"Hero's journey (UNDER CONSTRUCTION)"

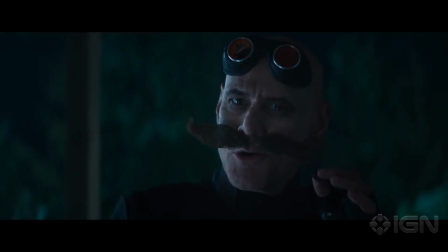This audience also picks up the feeling of him getting overly confident to taunt Sonic on his front porch,
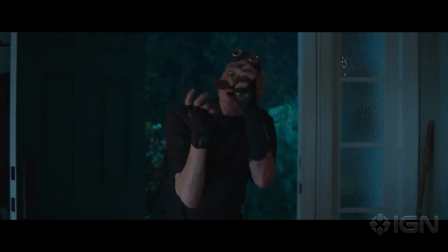and clearly Sonic's oblivious to that fact, as he tries to fight off Eggman, but surprisingly gets beaten by this guy.
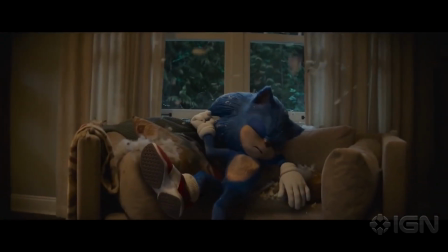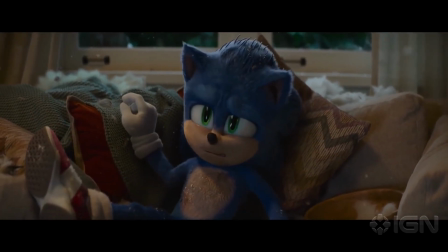The nucleus. That, however, would be Sonic refusing the call to adventure, which is another step entirely, but this is getting off topic. I confess that there is not that much to say about the call to adventure altogether, since it tends to happen almost immediately, but it's supposed to be an immediate threat or offer that is presented to the hero to either force them or just push them into their adventure.
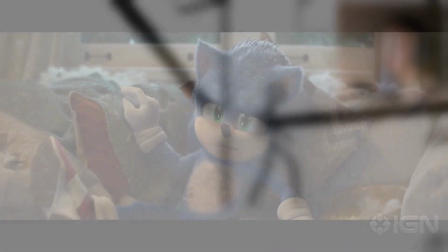If it was extended, it would not be engaging for its audience, since the audience wants the story to progress, obviously, and no one likes an unnecessarily stretched story.
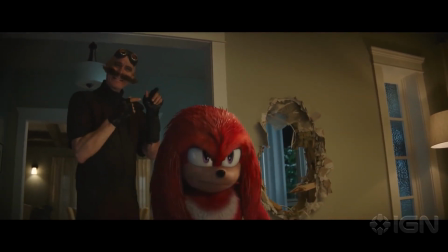But that's a good thing, that both of our calls to adventure are almost immediate, since it introduces us to either our main villain or our ally.
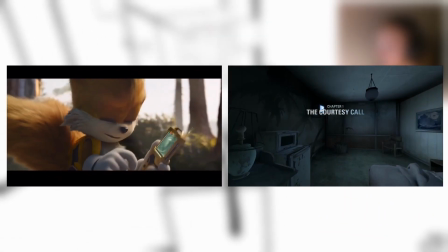In that sense, the two contradict one another.
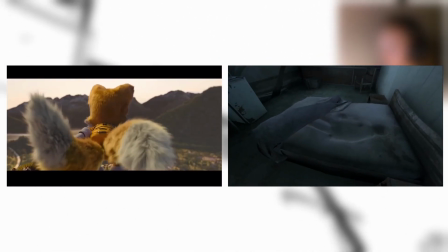But someone or something has to be present in order to force or offer the hero's adventure, which is another common trope in this particular step.
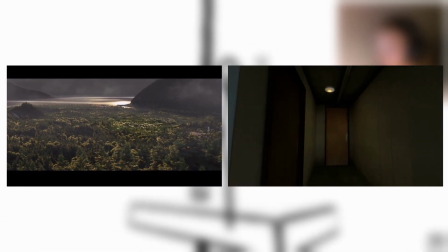There has never been a call to adventure that hasn't used either a character or a force to be an actual call to adventure. Crossing the threshold. At this point, things begin to change when it comes to the hero's journey, where our hero is forced to step out of their ordinary world into an adventure.
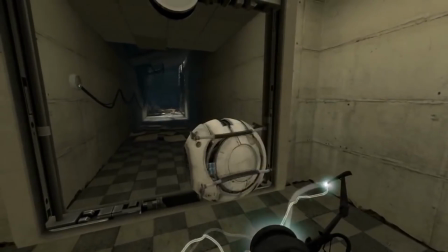As Chel progresses through the facility following Wheatley's instructions,
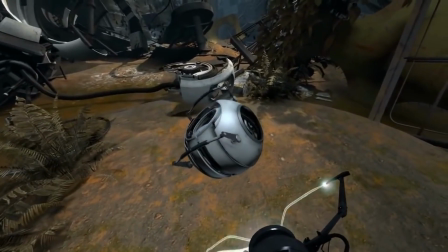they run into a shut-down GLaDOS, who Chel killed in the predecessor game, Portal 1.
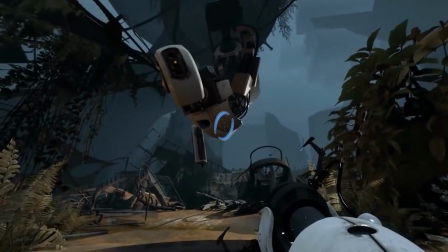GLaDOS gets woken up and picks Chel up.
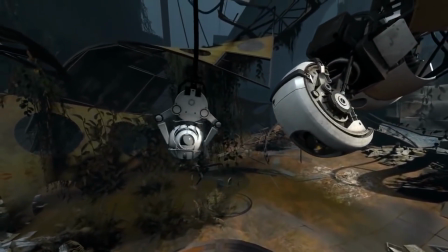If the audience knows their Portal history beforehand, they notice GLaDOS picking up Chell means GLaDOS is not fooling around anymore.
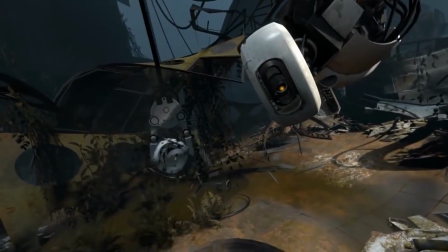In the first game, she did nearly nothing to force Chell around,
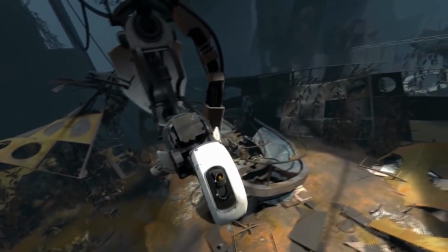but the choice that GLaDOS picks up Chell instead of just talking to her means she has changed to be more intimidating and vengeful.
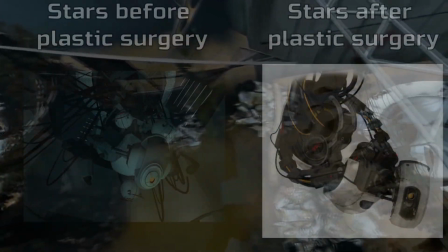Which another indicator of this is also her appearance, which shows her machinery underneath,
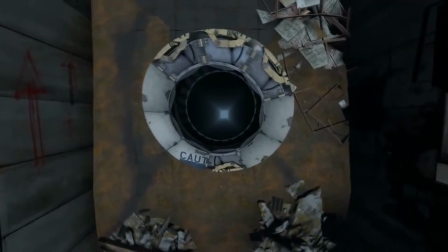meaning she's changed and is definitely in the mood to make her do tests.
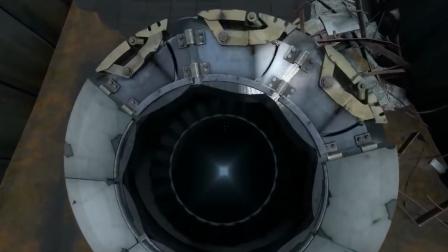GLaDOS then drops her down a hole to help her begin testing again,
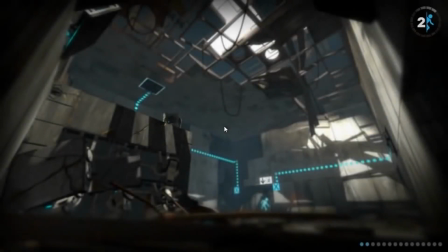so Chell is forced outside of her original path and is now on this other path to engage in the real adventure.
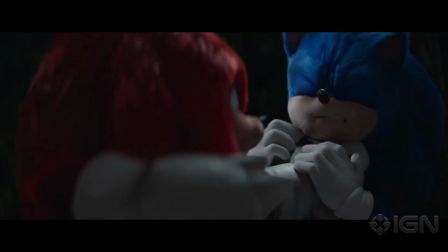When Knuckles is about to punch Sonic's lights out, Knuckles gets immediately backyard wrestled by the Ford.
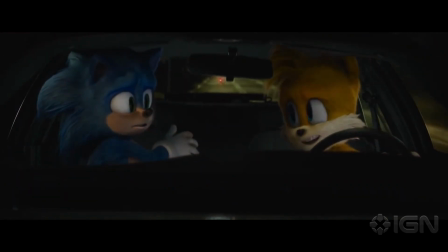And Sonic gets saved by the best boy Tails. This means Sonic is technically meeting his new mentor, because Tails elaborates on why Knuckles is after Sonic,
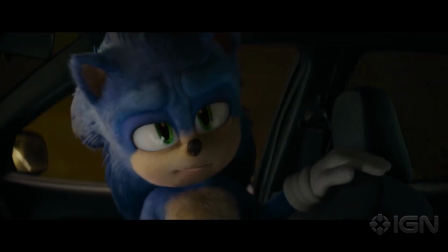and later helps Sonic learn the lesson of taking responsibilities for others in the film.
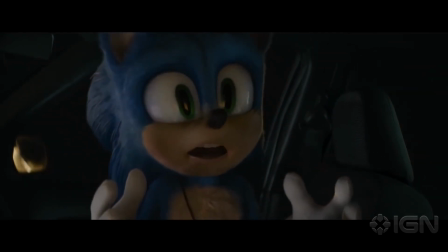Sonic and Tails figure out how to find a relic Knuckles wants to find, and start their own adventure by going to Siberia,
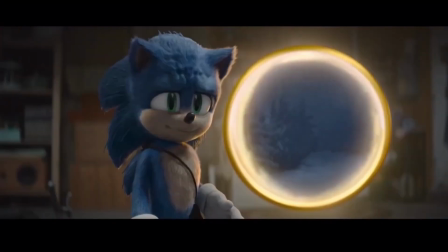where Sonic is now forced into this adventure to stop Knuckles and Robotnik from retrieving this relic.
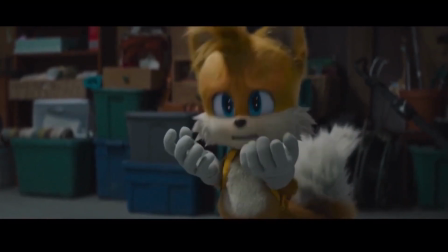Sonic thinks he is obligated to find this relic, the Master Emerald, before Knuckles does,
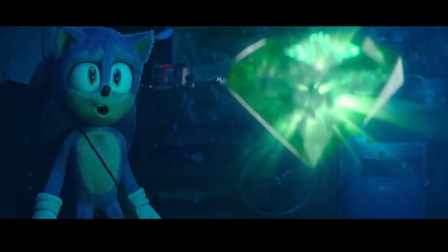because of the instructions his former mentor Longclaw had given him, and the fact that he knows that since Robotnik is back,
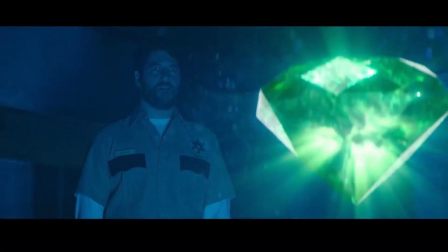he is up to do what he can to kill Sonic. So the fact that Robotnik is back, Knuckles is out for the Master Emerald,
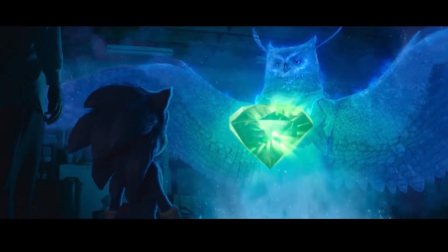and that he's been given instructions by Longclaw to retrieve the Master Emerald before they do,
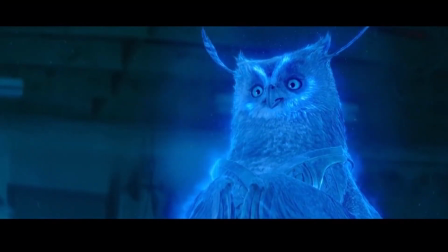have altogether formed the forces and or beings that convince Sonic to cross the threshold. Both of the media pieces have short moments of our hero crossing the threshold. It's short because it's due to one choice and immediate action. You cannot really time how long these actions are for Portal 2 and Sonic. Is it how long Chell is falling down the hole?
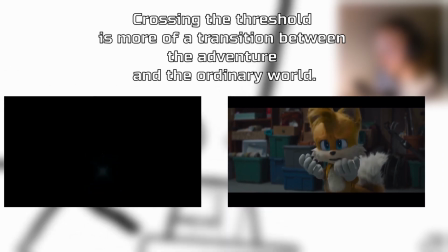Is it how long Sonic and Tails go through the ring? Which we don't even see on screen, by the way. But the point is, this step has proven to be short and significant in our narrative because crossing the threshold is how our narrative progresses further, so the audience and our heroes are into the main adventure. Forceful or not, crossing the threshold is the main indicator of our narrative progressing further.